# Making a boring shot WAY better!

Basically what that's done is it's taken all of those layers we created and condensed it down into one master layer that we can make adjustments to.
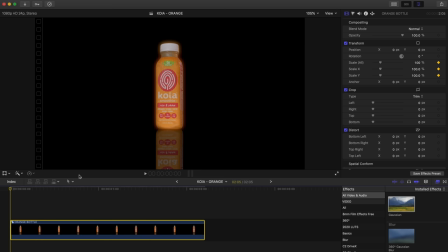So let's say I wanna add a zoom in effect. I'll make sure that our playhead is at the beginning here. I'll set a keyframe on 100% scale, bring our playhead to the end here to our final frame, and I'll just zoom in. And you can see that our reflection, our glow, and everything is affected by this, not just the bottle. Now I think it's time for some real talk because I've done a lot of ad reads for story blocks here on this channel and people keep asking me if it is actually worth it. Yes. Now, I mean this genuinely.
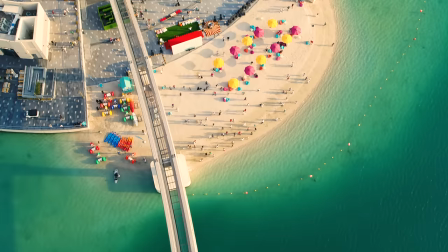If you are doing videos for clients, for YouTube, whatever it might be, if you ever need a drone shot, if you need some B-roll or stock footage, Storyblocks has it all. It is, in my opinion, one of the most simple and reliable ways to use stock footage without any worry of getting in trouble. And the best part is that with the unlimited all-access plan, you can download as many clips as your heart desires.
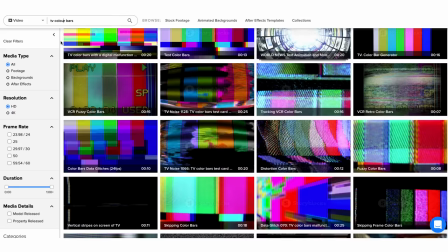There is no limit to how much you can download. Film burns, light leaks, Super 8 overlays, those weird TV color bars, or even breaking news graphics, they really do have it all. When you have a Storyblocks membership and you use the stock footage in your videos, whether that's your own videos or videos for clients, nobody is going to come after you for not owning the footage because you have the license when you get the plan. So if you are interested, go to the link down in the description below or go to storyblocks.com/Daniel Schiffer to learn more about Storyblocks.
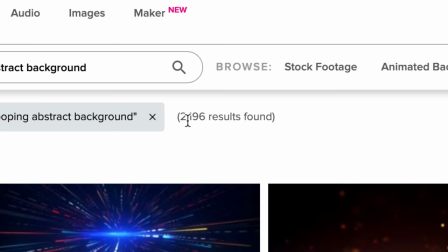All right, so we've got to find a cool background for our video and I'm thinking we'll start by searching looping abstract background. And you can see this gives us almost 2200 results. So we've got a lot to pick from. And I think this one here actually just caught my eye. I like the way it's swirling around. So we're going to go ahead and click download and make sure that it's in the highest quality.
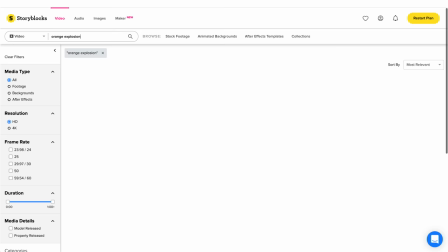And while we're at it, let's also get ourselves some particle assets. We'll download a few here. And lastly, I have an idea for something we can do with a splash.
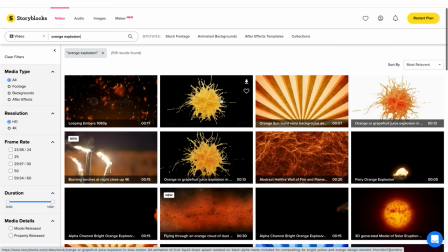So I'm actually going to type in orange explosion. And we've got a few options here. I quite like this one, so I'm going to download that. All right, so now that we've got our stock footage, let's hop back into Final Cut. And you can see here that I've made an event for our stock footage. We've got our little flowy abstract background, our particles, and then we've got this explosion.
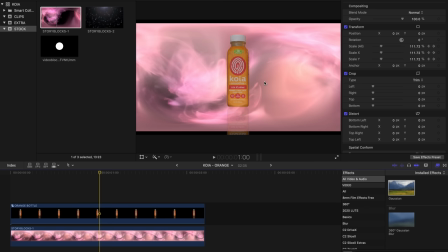So let's start by kind of bringing this abstract thing in behind our bottle here. We'll drag it underneath and cut it down to size.
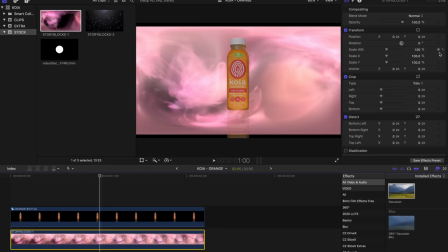I do want to zoom in on this background quite a bit, so I'm going to click on it and scale up,
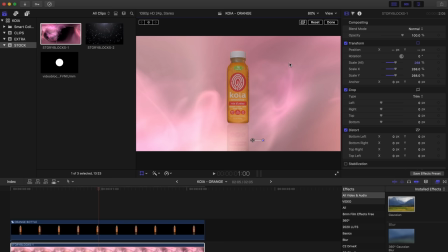and then I'm just going to move it around until I find a part of the clip that I think looks good with our bottle.
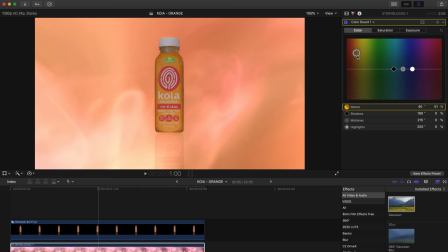All right, I think I quite like how it looks right there, so I'm going to hit done. And obviously this color of our background doesn't really match the bottle, so I'm going to hit command 6. And in our color window here, I'm just going to kind of start adjusting things until we get a nice orange background that matches our bottle.
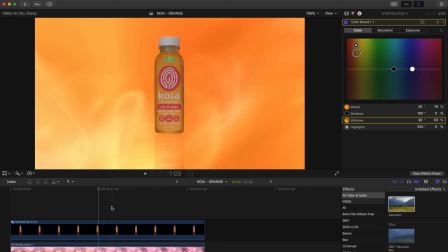I think that looks pretty good as far as orange goes. And I am noticing now that we've got this vibrant background in here that our bottle is kind of looking dull and flat against it. So I'm going to select our bottle clip and I'm going to add this effect called glow, and I'll adjust it until I think it looks right.
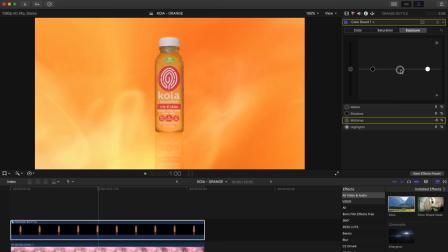And I'm also going to go in our curves and adjust the overall contrast, make some more adjustments in here as well. And this is looking a whole lot better. This is what we had before. And then once we added our glow and our color adjustments, you can see it's a lot more vibrant.
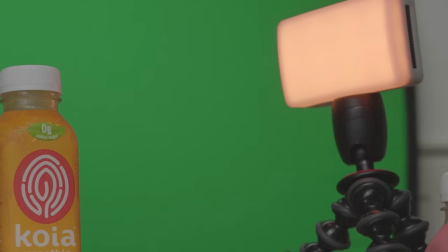Now, this is where that one really small detail of having that Aputure MC light set to orange really makes a big difference.
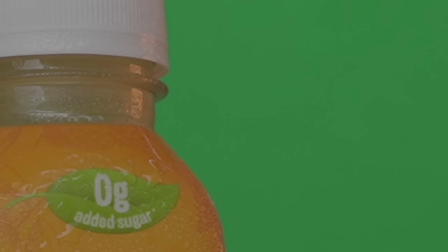Without that extra little kick of color on the side here, our bottle would be pretty out of place and wouldn't tie in nicely with the background.
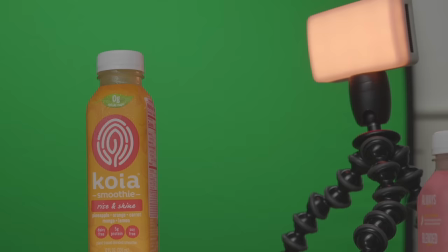But because we did put in that little extra effort to add that color to our subject,
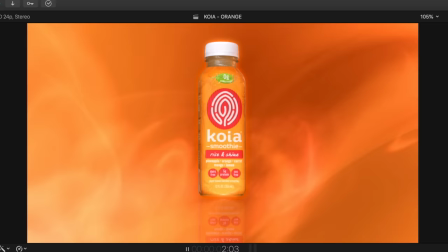we end up with a much more cohesive shot where our subject does not ultimately look out of place on that orange background.
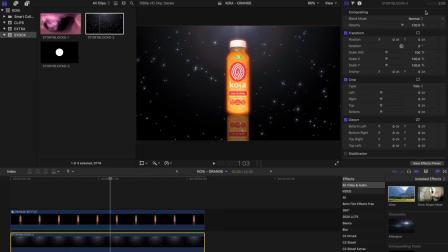I'm also gonna bring in this stock footage here to add another little extra shimmer to our shot.
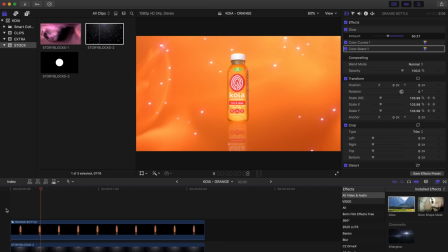I'm going to cut it down to size, and making sure it's selected, I'm going to set the blend mode to add, and I'm going to scale up a whole bunch.
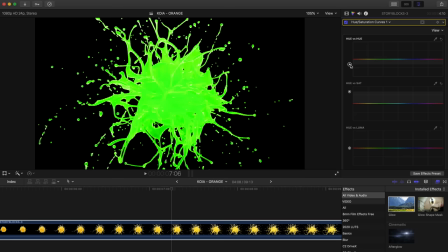Now, I don't know about you guys, but I think this looks pretty cool and dynamic. Another really neat thing we can do is we can actually bring in this splatter asset, cut it down to our desired length.
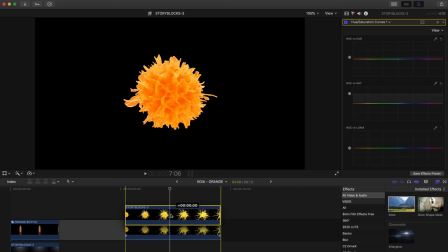In our color panel, we can adjust the hue and the saturation to make it look more orange. Now I'm gonna go ahead and duplicate this layer by holding option and dragging upward.
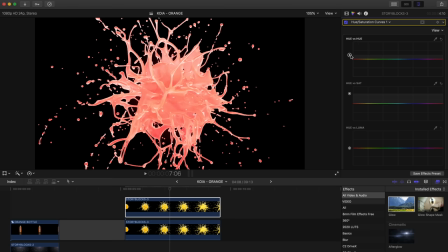And I'm gonna shift the hue of our top layer to make it look a little bit more pink or magenta. And back in our main inspector window here, I'm actually gonna adjust our crop to have it split down the middle, and I'll use our horizon as a guide.